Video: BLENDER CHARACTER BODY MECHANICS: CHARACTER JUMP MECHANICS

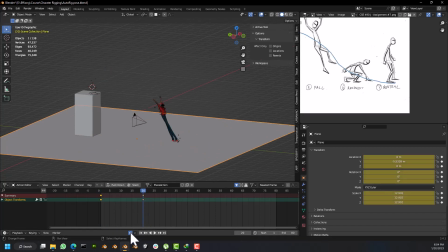2492s
So anything as long as your auto key is turned on, if you try to scale anything, without checking, it will animate. So deletes every keyframe here at that particular
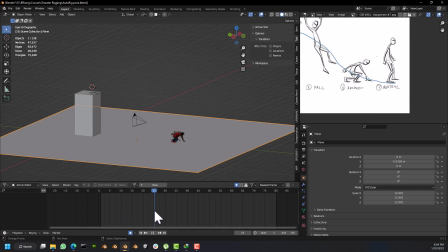2506s
frame, so it stays at the initial or the last default keyframe, if you get what I mean. So it lands and it stands. So finally, the next thing I'm going to show you is how to offset keyframe.
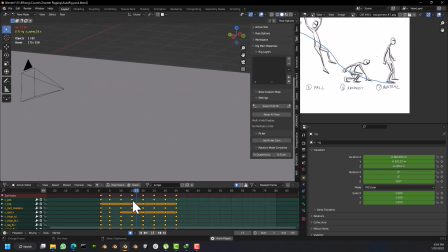2522s
So when it lands, I need it to wait a bit before it stands. So it doesn't just land and wakes up immediately. So that's where timing comes in. So that's what the timing principle comes in. So when it lands, the time it takes for it to stand up and moves to its resting position, that's what we want to establish.
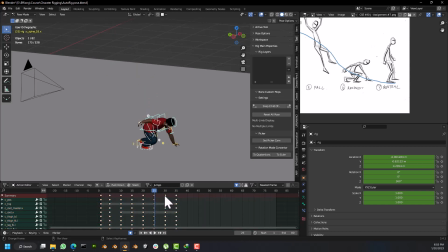2542s
So how do we do that? We'll first move these two keys here forward to like maybe 40 to 45. Then we'll shift D to duplicate this pose. So it lands and it stays, it holds that pose.
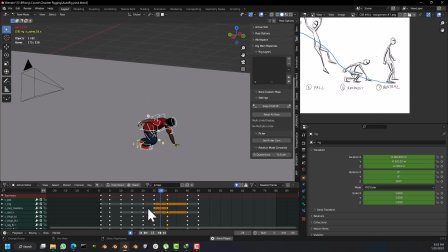2559s
It's called holding. You hold that pose for a bit, then before it stands up, you hold the pose, just that's from frame 25 to maybe 35
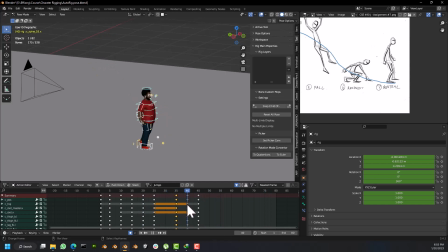2575s
exactly, before it stands up. Now the next part is offsetting keyframe. So how do you offset keyframe? So no body part moves at once. So your legs, your eyes, your arms, they don't just move all at once. One moves before the other. The right leg moves before the left leg.
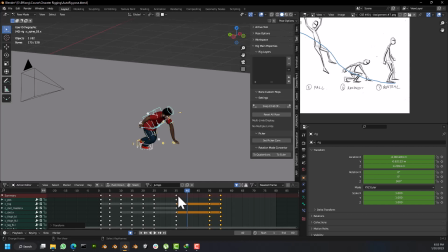2594s
The hand swings, this one hand swings before the other one. So that's how you offset the keyframe. So that's how we're going to do it now. So we'll select this torso and we'll offset it a bit.
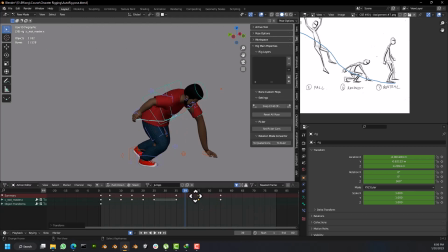2607s
So we want the torso, we'll bring it forward, which means we are telling Blender that we want the torso to wake first before the rest of the body. Okay, you see that, right? If you notice, the torso just stays still after it's reached its resting pose, which is not what we want. We'll come to that in a bit.
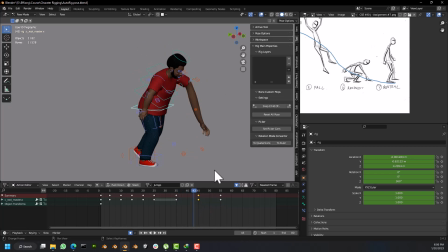2629s
So for the arms too, see it's stretched there. So we want that to. We also want this spine.
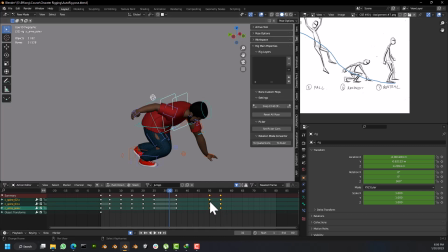2644s
To select these three spine to come forward too, just a bit.
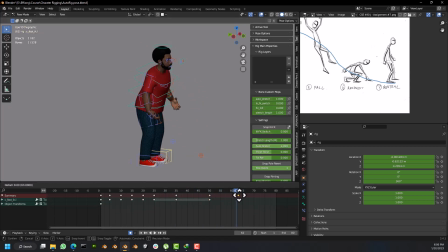2652s
So the leg is what we want to come last. Okay. So you see, the animation is not that believable. Okay. It's not believable, as it were. So you see that the feet slide in.
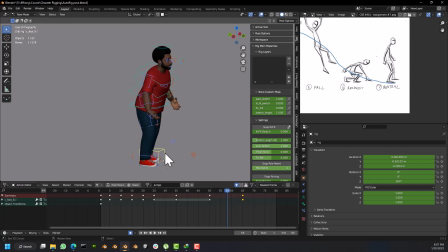2671s
So how do we offset that to make that more believable?
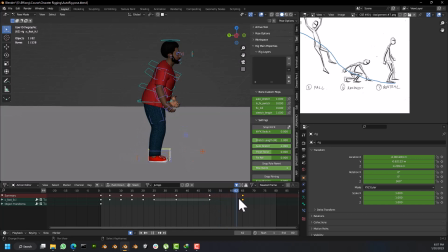2675s
So your feet don't just slide into position, it lifts into position. So you lift the feet just a bit, just like we did in our walk cycle. Okay. So at this point where it lifts the feet wakes to that position. So you get now.
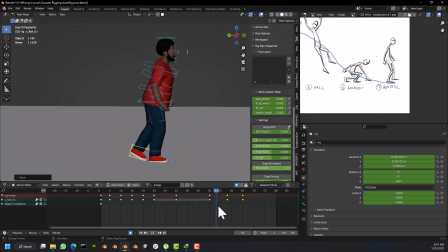2693s
And now you notice there's an anticipation on that feet. It wakes and it comes into position. Okay, so the feet comes in last. So now you notice another thing is that the torso stays stiff.
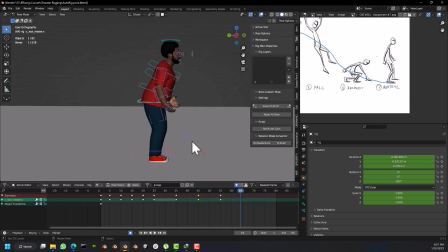2708s
So when the feet lands, so it balances the character now. So it then balances the character's weight. Okay, and also we also clear the rotation for this one.
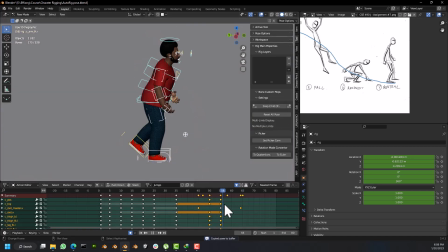2731s
Copy and paste it the other way, such that when we come here, you can now see that subtle.